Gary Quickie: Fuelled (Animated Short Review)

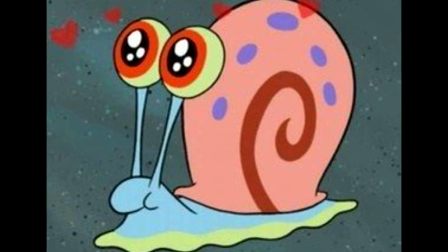[0:04]
I'd like to personally thank my friend Joshua for recommending me this short animated film called Field, done by Kill the Cat Productions.
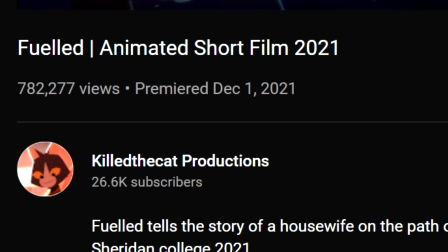[0:11]
It was uploaded on the first day of December this year, and it flew right under my radar.
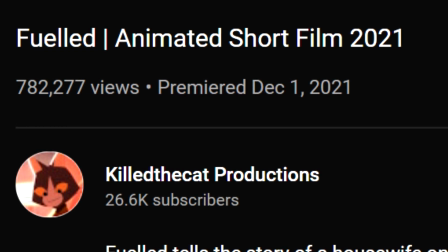[0:16]
Which is unfortunate, because this type of stuff is right up my alley.
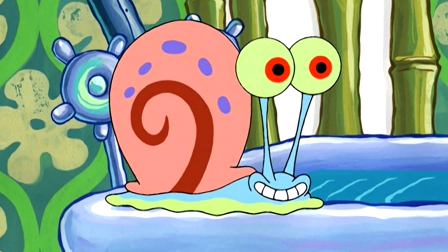[0:20]
For a while now, I've been interested in producing my own animated shorts, 4 to 8 minutes long, no dialogue, and just letting the animation tell the story.
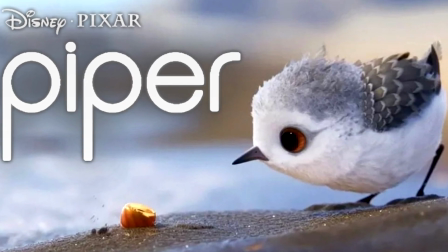[0:28]
That's how most shorts seem to present itself, but I've always found a keen interest in it. As I clicked on the link Joshua provided me at 3 a.m, I was floored by what I watched.
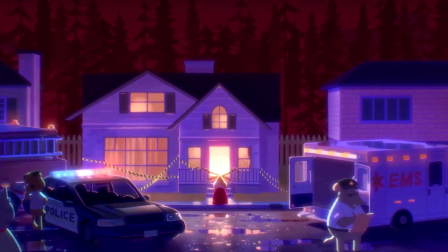[0:37]
Fuel tells the story of a female cat who has lost her husband in a murder.
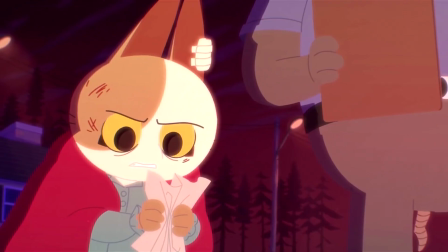[0:41]
The police manages to give her a sketch of the killer, which brings her into a desperate and anger-filled pursuit after him out of rage and revenge.
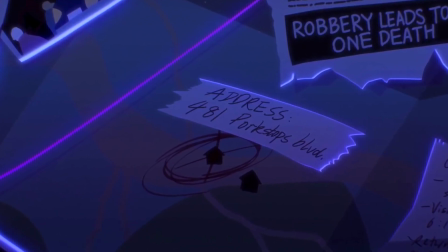[0:48]
She draws directions on a map, even supposedly finding an address in which she scribbled in aggressive circles, and has his photo hanged up to remind her of what she's doing.
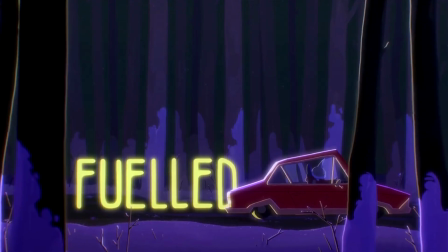[0:57]
Unfortunately, her car runs out of gas. She ran out of fuel, but she is still fueled in pure revenge.
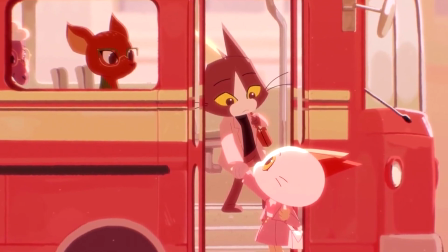[1:03]
The rest of the short cuts back to her traveling to a nearby gas station, to showing when she and her husband first met, and how innocent and pure they were with each other.
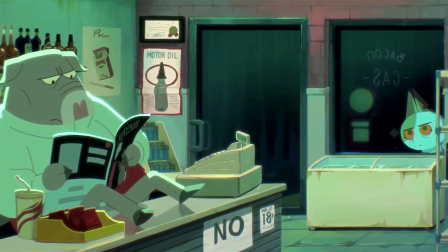[1:11]
Each time it cuts back to the grisly reality that is the present, she is caught stealing some gas and getting into a scuffle with the owner.
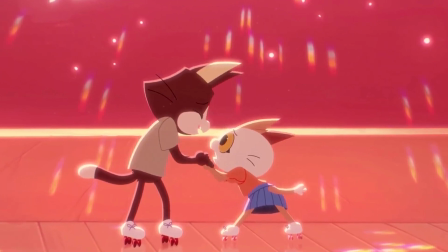[1:18]
This is juxtaposed when it is also cutting back to when they had nice quiet moments together, such as skating in the ice rink or sharing a tender moment in bed.
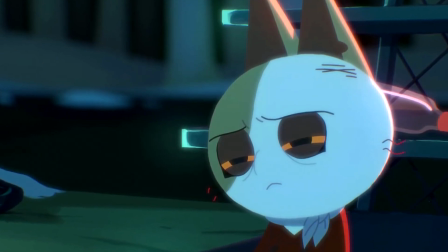[1:26]
After he kicks her away and tries calling the cops, she mirrors this sight as the killer casually walking away after murdering her husband.
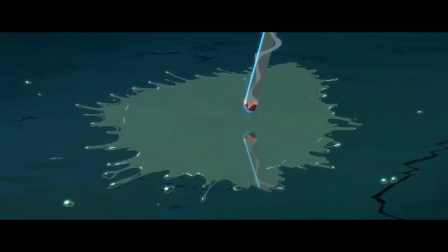[1:32]
Her primal urges come in, and she attacks like a feral beast, but it unfortunately ignites the gas spilled on the floor with his lit cigarette.
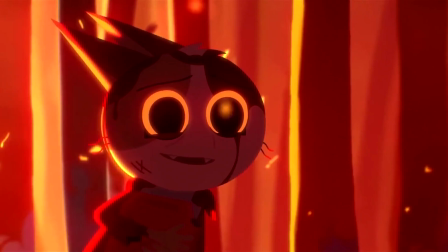[1:40]
She seemingly survives, but is incredibly injured. Even with the station completely in flames and the owner presumed dead because of her own doing,
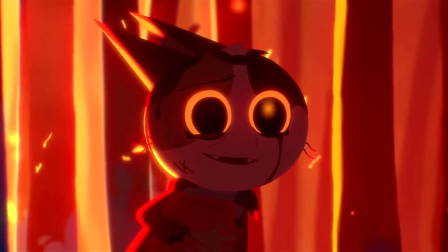[1:47]
all that matters to her is leaving with the gas, just so she can continue with her pursuit.
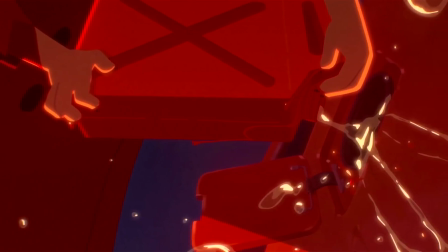[1:52]
She desperately pours it into the car, spilling some out into the floor, unintentionally as she's still weakened and adrenaline-filled.
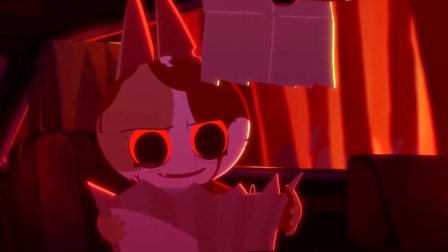[1:59]
However, as she gets back in and starts it up, the photo rips.
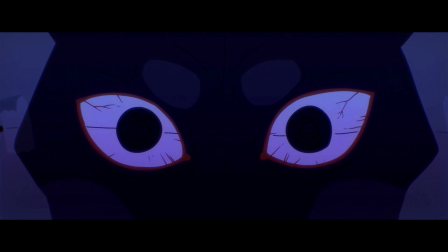[2:03]
Those same eyes that stared back at her, filled with the ugliness of a cold-hearted monster, is now her eyes.
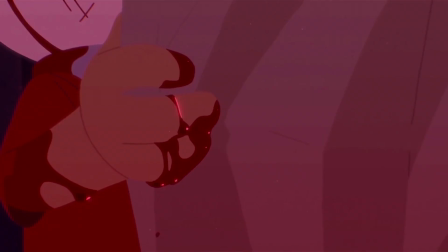[2:10]
She realizes what she's done, what she's doing, and just breaks.
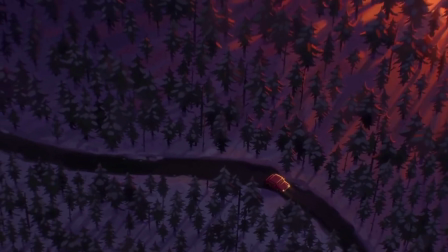[2:16]
She can't go through with it. Her husband is gone. She's alone.
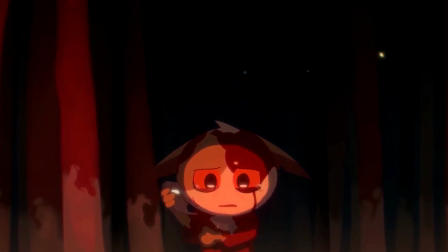[2:21]
Defeated, she walks back to the gas station and calls the cops, not saying a word so they could come to the scene.
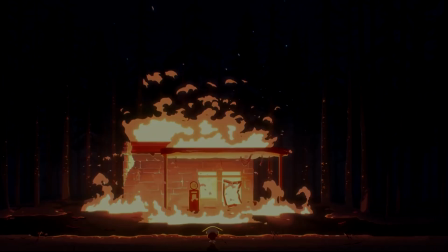[2:26]
The short ends here, with her fate being ambiguous. This short is absolutely brilliant.
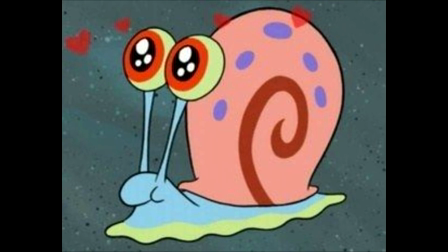[2:33]
It tells a very depressing, realistic story in a smart, clever way by utilizing the animation,
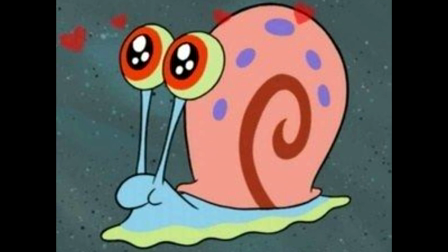[2:38]
the background surroundings, and key elements in the visuals to explain everything without uttering a single word.
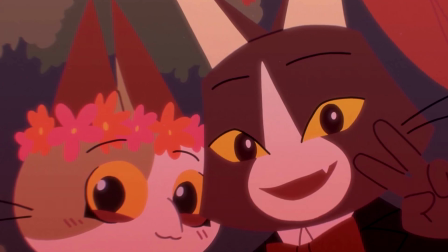[2:44]
The character design is also endearing, as you feel for the two and feel a general sense of wholesomeness in your heart while watching.
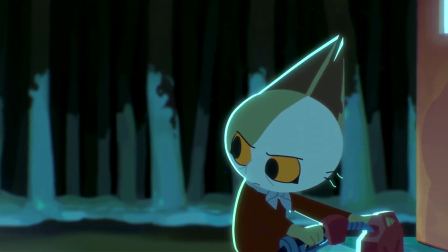[2:50]
But that same feeling shatters whenever it cuts back to reality and gives you the harsh truth.
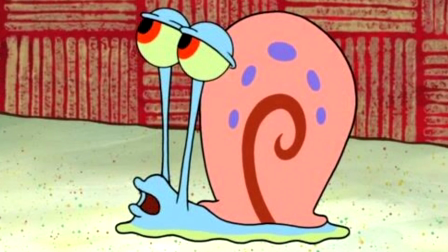[2:55]
Reviewing this doesn't really give it enough justice, really. I personally recommend watching the short for yourself so you can really soak in its brilliance.
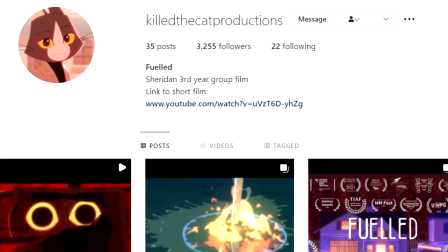[3:02]
I also recommend following Kill the Cat Productions on Instagram and subscribing to their YouTube channel.
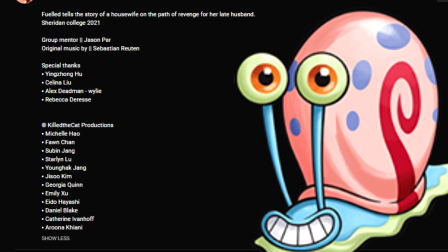[3:07]
I applaud the whole team who worked on this, and I really can't wait to see what they do next. I'm giving Field a 10 out of 10.
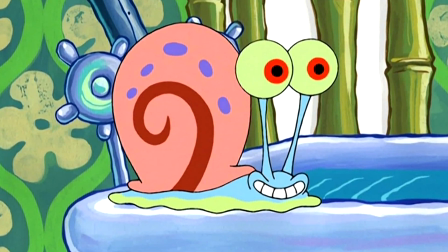[3:13]
Thanks for watching, guys. I hope you enjoyed. I'll see you all next time. Just what